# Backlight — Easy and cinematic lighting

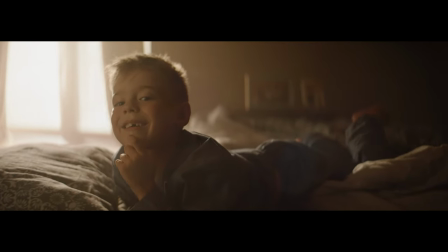[0:00]
Hi, for sure you have seen or worked with backlight scheme before. Agree, this light technique looks pretty cool.
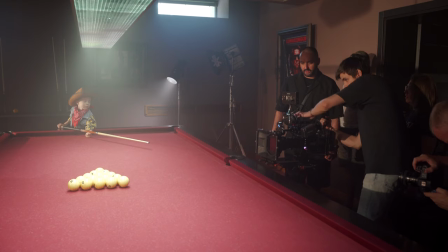[0:06]
To make this video useful to you, I will share 5 helpful tips on how to work with backlight to make it look cinematic and realistic.
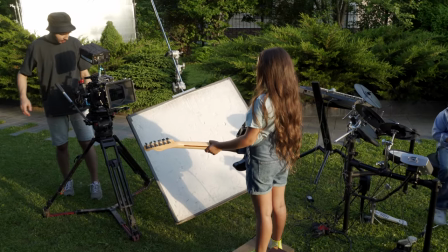[0:14]
As an example, I will show you some lighting schemes from my last project.
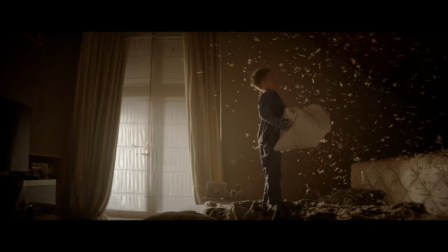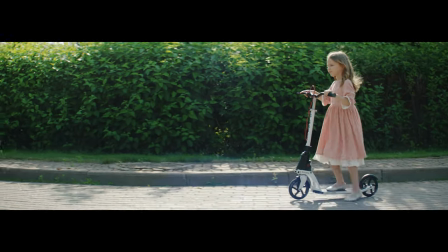[0:24]
Begin the light scheme installation with backlight first.
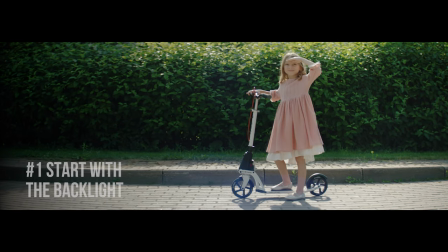[0:27]
I love this light technique, as by placing the light behind the character we get a nice outline on him.
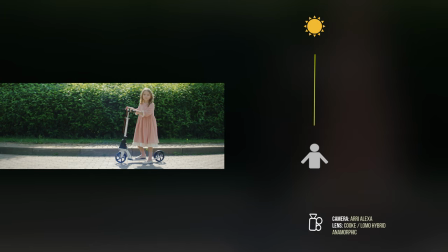[0:35]
Backlight is often the most powerful light source on set and has the highest exposure.
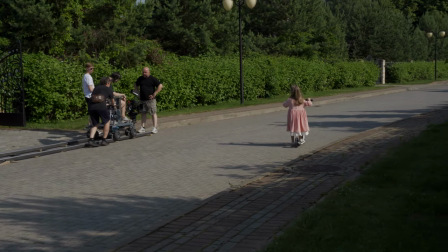[0:41]
And I advise you to start any lighting setup with powerful light. In this case, we're all talking about the backlight.
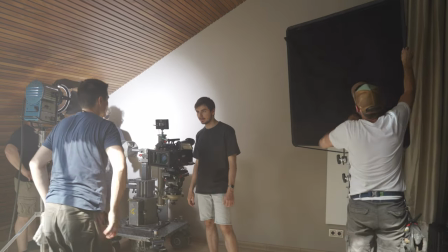[0:48]
If you start putting the weakest light source first, for example, practical light, any front light, reflexes, etc.
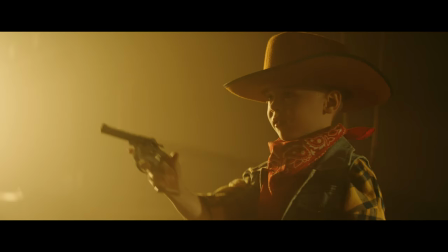[0:55]
And then powerful backlight, in this case, the exposure of the light setup can change dramatically.
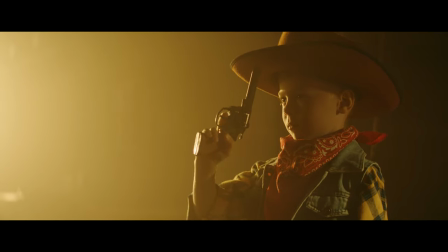[1:02]
A strong light flow can be an obscure weak source and break your camera exposure setup.
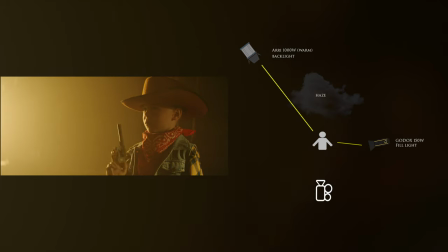[1:06]
In order not to remake the light scheme, I recommend starting this setup with a powerful backlight and work with exposure on this stage.
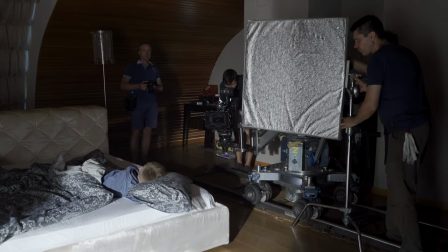[1:15]
And then complementing the scene with additional light sources, which can be less powerful.
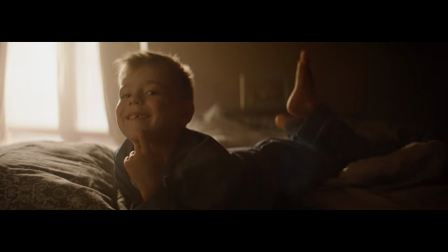[1:20]
This is not a rule, just a friendly advice. By the way, when I am talking about powerful light sources, I don't mean some burning out bright light.
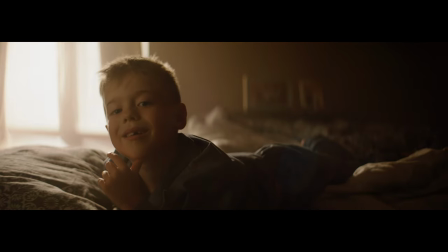[1:29]
No, we are talking about powerful light sources relative to other sources. For example, you have three LED sources.
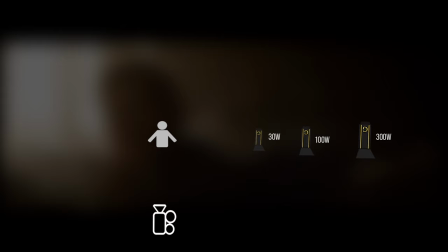[1:36]
One of them for 30W, for second for 100W, the third for 300W. The most powerful light here is at 300W and it is better to use it for black light.
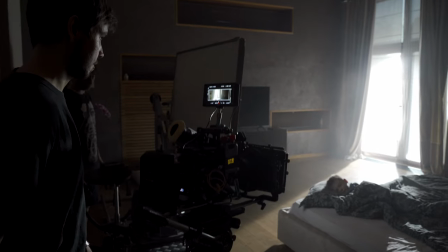[1:48]
The power of the light source will depend on the exposure of your image.
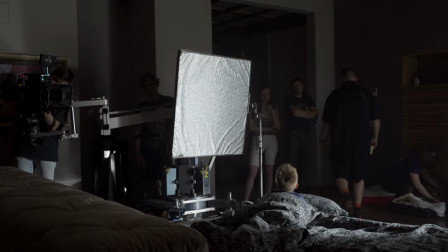[1:53]
In some situations, in the night for example, a 30W can be considered a quite powerful light source,
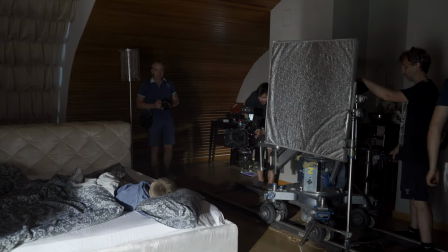[2:00]
if the other two have a power below 30, for example 10 and 50.
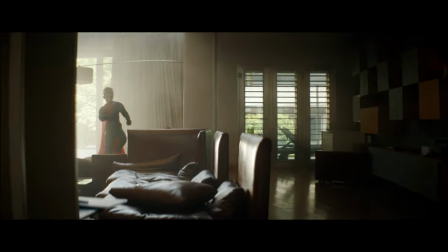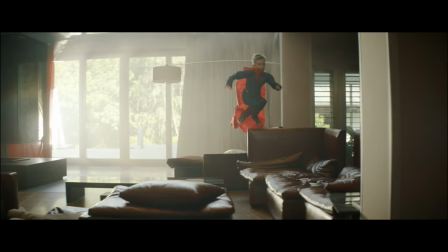[2:14]
By the way, the natural sunlight can be used as a key and backlight.
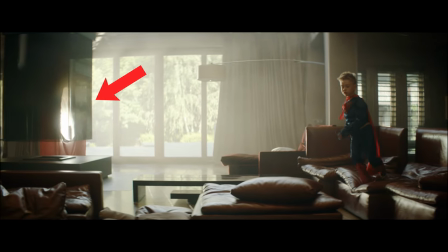[2:18]
By reflecting it from the 12 feet grip frame with ceiling material, we got a huge backlight flow.
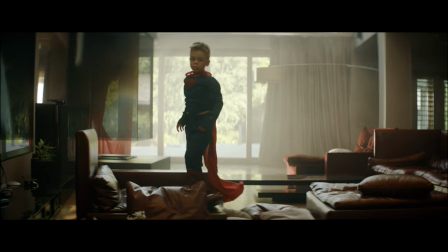[2:24]
It's very difficult and expensive to repeat the same light flow with powerful light sources like every 20kW for example.
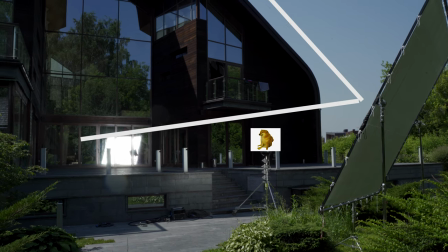[2:33]
The sunlight flow is similar to 200kW of light or even more.
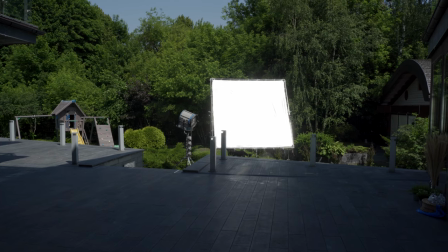[2:37]
If the weather give you opportunity to work with the sun, then you can usually repeat the same light setup.
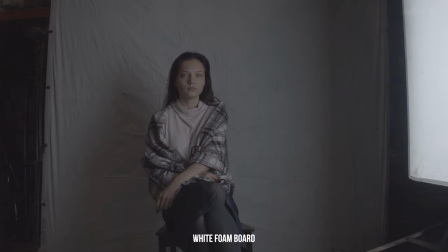[2:43]
It's not necessary to use a light grip construction,
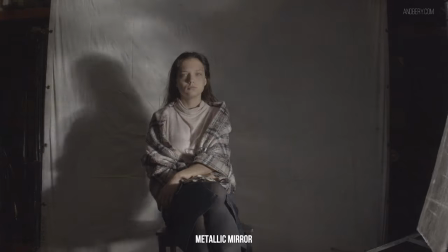[2:46]
you can use a simple 1x1 feet size mirror or any bounce board with silver coating for reflection.
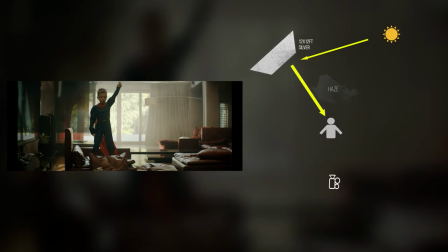[2:52]
The larger reflection source is, the bigger area you can illuminate.
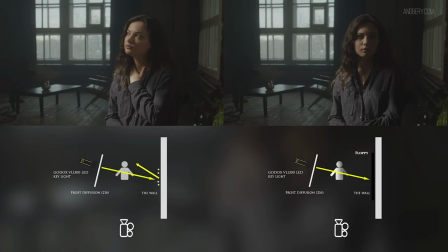[2:59]
This video is sponsored by my online course.
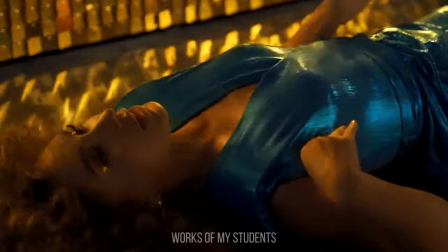[3:02]
If you want to learn more about the professional lighting working and set design to create beautiful and cinematic videos,
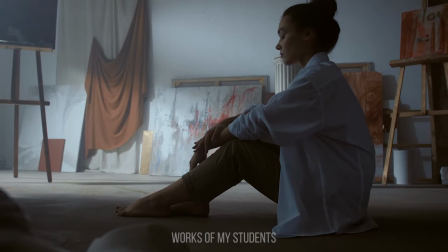[3:09]
follow the link on the description.
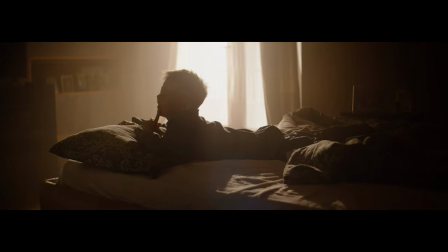[3:15]
Contrast ratio of backlight. Then you make the backlight. Don't forget about the ratio of dark and light areas in the frame.
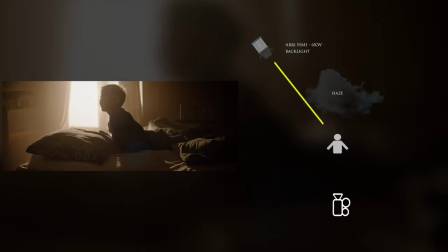[3:23]
You will have a risk to get very high contrast image.
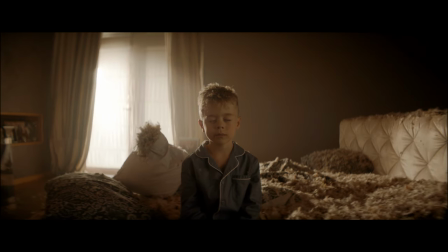[3:26]
It's possible to smooth out such high light contrast with additional light sources of less power.
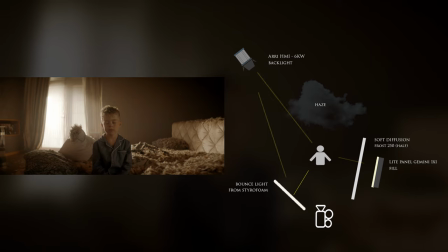[3:33]
It can be a front light, fill, reflex or side light etc.
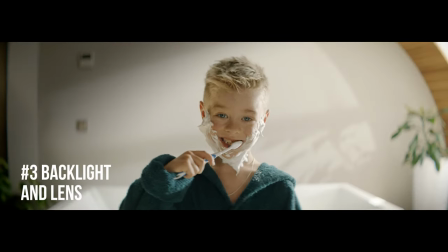[3:38]
The backlight will look different depending on the lens that you use.
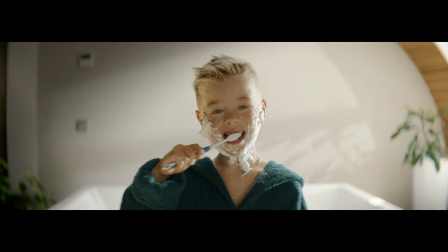[3:43]
One of the indicators of the quality of lens is how to it convey the backlight.
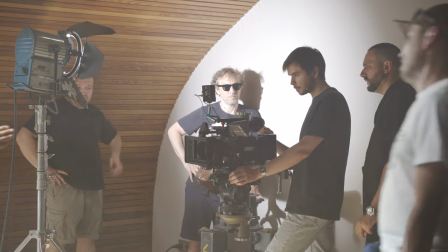[3:48]
One lens can show you the backlight with a little glowing and dream look effect. This is most often seen on vintage optics or using soft filters.
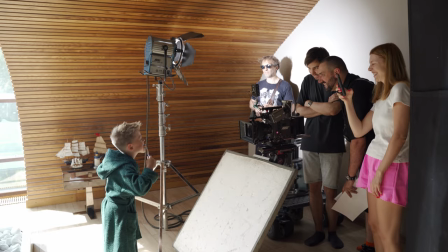[3:57]
Other lenses can be sensitive to the backlight and show specific fluid effects.
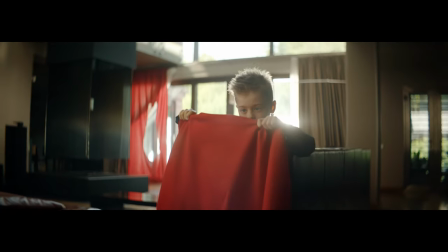[4:02]
What I want to say, if you are working with a powerful backlight, the image from different lenses can be completely different.